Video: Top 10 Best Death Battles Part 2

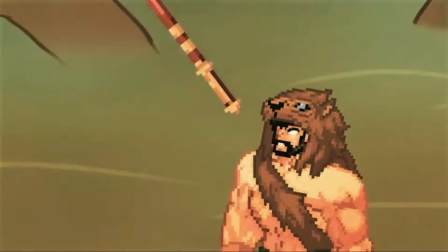I also really liked the soundtrack, as it fits both characters and their respective cultures.
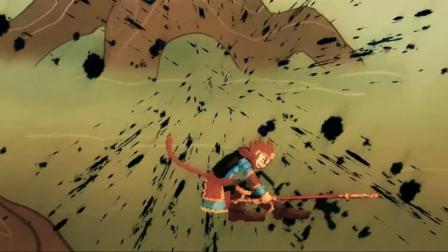And the fight itself, while I could have predicted Wukong winning because obvious reasons,
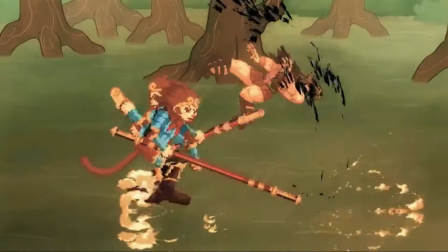it does make you wonder just who is going to win as neither really dominates the other through the whole ordeal.
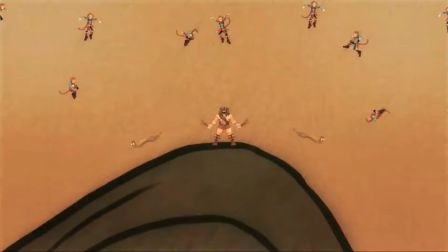And it displays their abilities and arsenals really well.
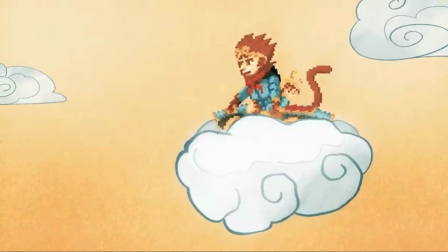And I like the performances and just how well they are at getting across the personalities of both characters.
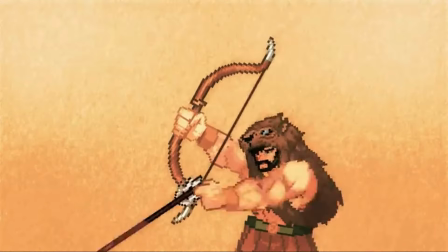What more is there to say.
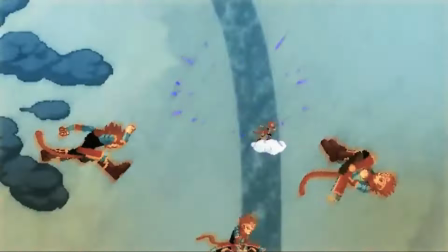This is just a fun battle that brings two legendary figures together to find out who would win a death battle.
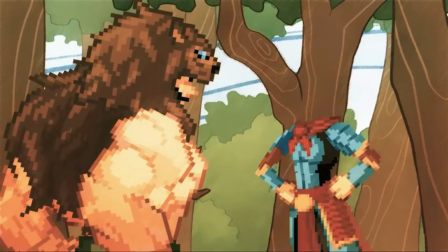Woo! I haven't had such fun since I fought all of heaven.
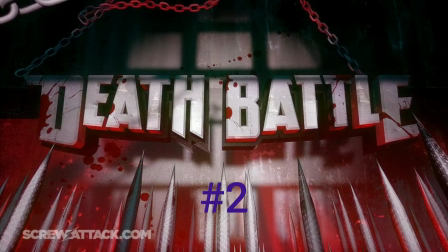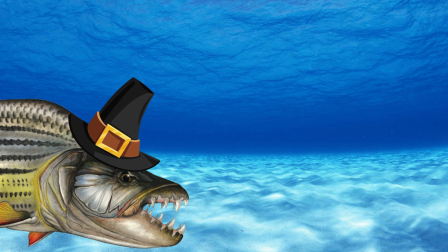What? I don't have an introduction to this fight.
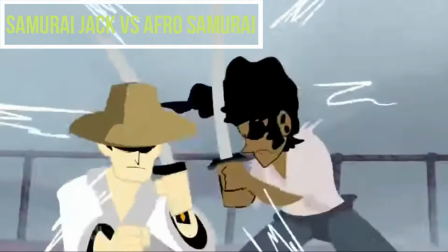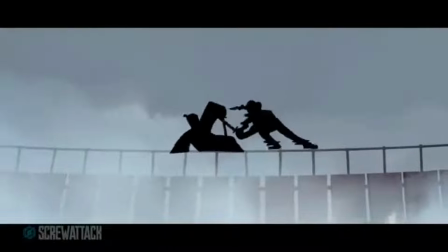What can I say about it?
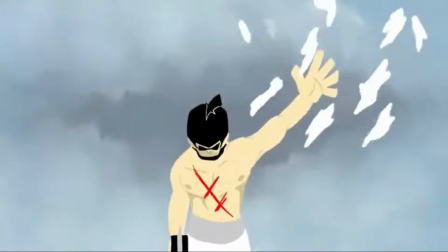The banter between the two is really fun and fits both characters, and I think the few interactions they do have are quite humorous.
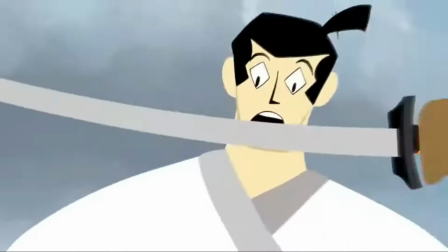Huh, you jump good. Oh, uh, thank you?
But let's get to what is easily the best part.
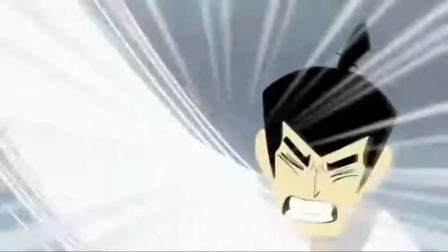The action. This fight is near perfect.
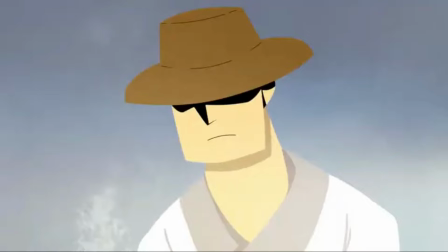The whole setup feels like an old tiny samurai movie with it taking place at a
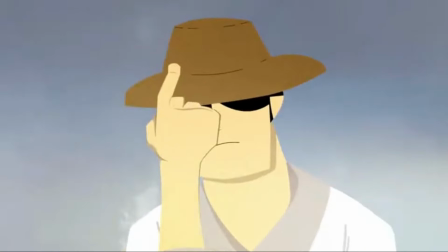misty waterfall on a rickety bridge and the two warriors crossing paths.
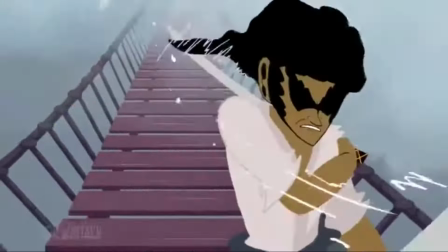The movement of their sword strikes feel genuine, and each strike is hard to follow in the best possible way.
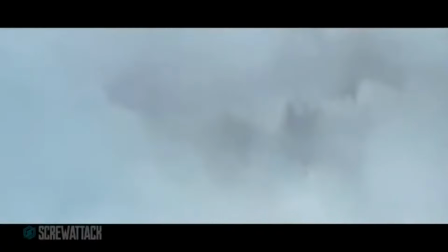The way they utilize their environment is great, and that one-stroke duel is probably...
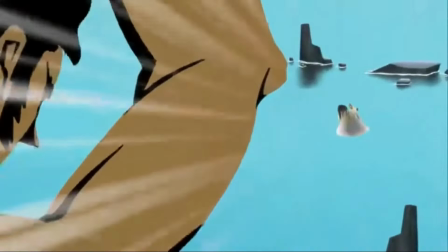No, scratch that. Without a doubt, the most intense moment in the show.
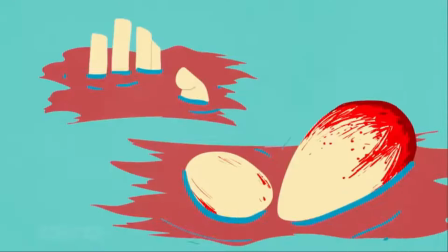Leading up to a great reveal that makes you think one has won the battle, only to reveal the grisly truth.
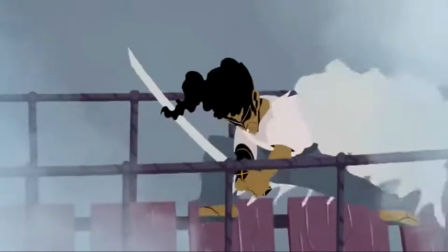And can we talk about the hand-drawn animation?
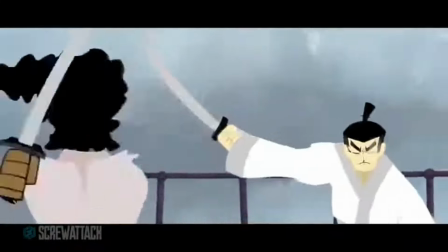While it's not a one-to-one copy of either style, though it does lean more towards Jax,
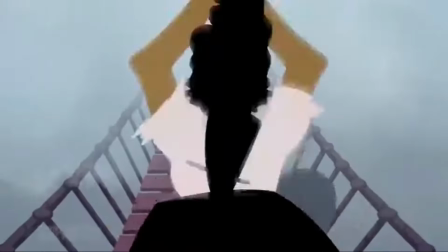it really complements the fight much better than Sprite or 3D, and adds to its atmosphere and action.
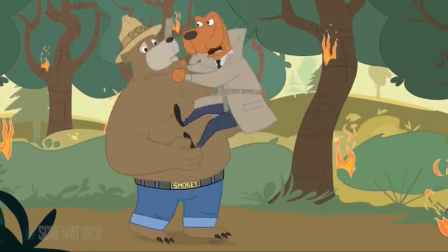Definitely an upgrade from their first traditionally animated episode, that's for sure.
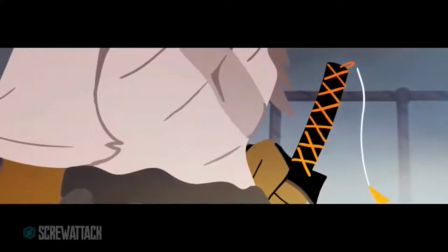Your sword smells of blood. So does yours.
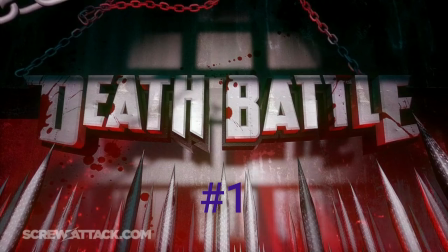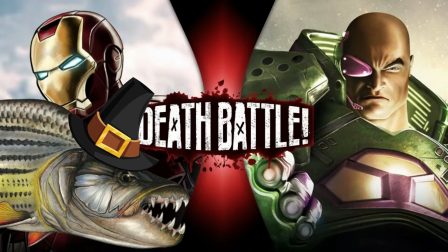I mean, what else were you expecting?
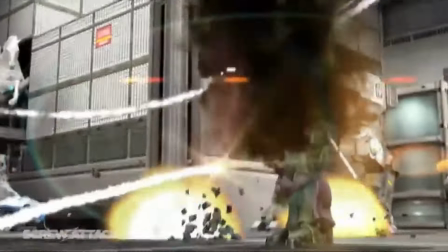I don't think there was much of a contest here. This is not only just the best episode of season 2,
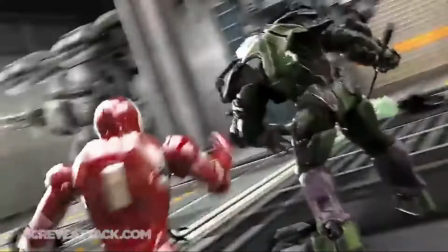but it's usually regarded to be the best episode of the entire series.
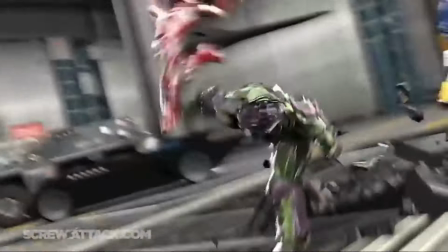And I do agree with that notion for many reasons.
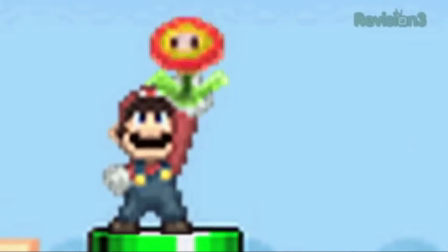First and foremost, unlike most episodes, The fight is less two people just punching each other for entertainment,
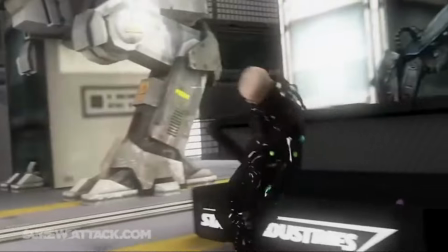but tells an actual story with a beginning, middle, and end,
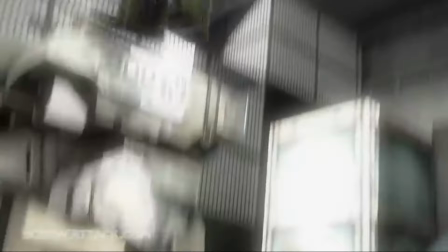creating a very believable scenario where both would have a reason to fight each other.
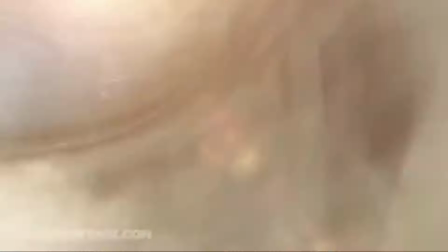And the way the destruction feels and how the fight escalates from
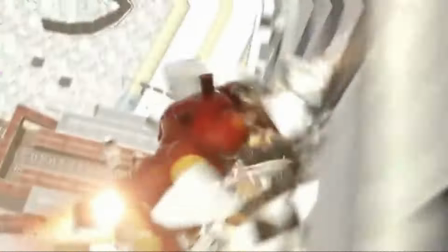one moment to another is something I don't think has ever been replicated since.
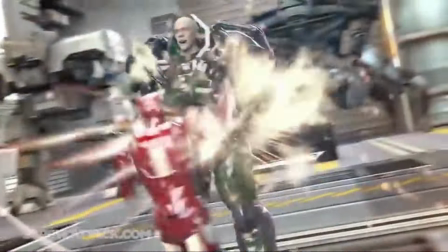I like how it starts off with Iron Man being hopelessly outmatched by Lex in his base armor,
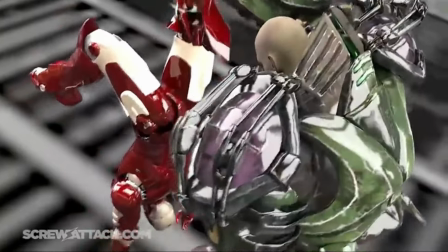and Lex, in all his egotistical glory, gloats about it the whole way.
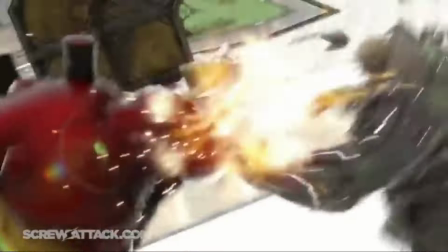But as soon as he gets to Hulkbuster, the playing field is even out, and Iron Man begins rivaling Lex at his own game,
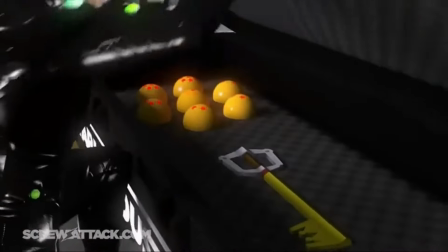complete with references so organically woven into the fight,
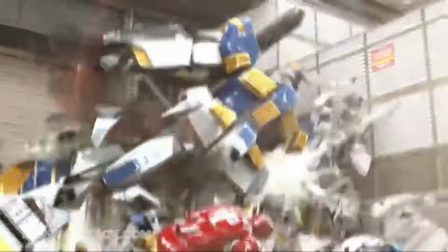it does not feel thrown in there for shits and giggles. but to just emphasize how rich Stark is.
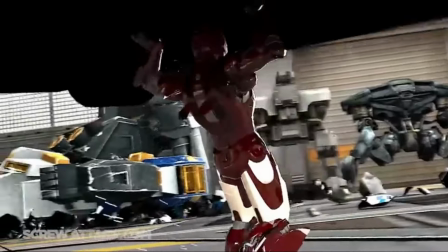With honestly probably the funniest joke in the show's history.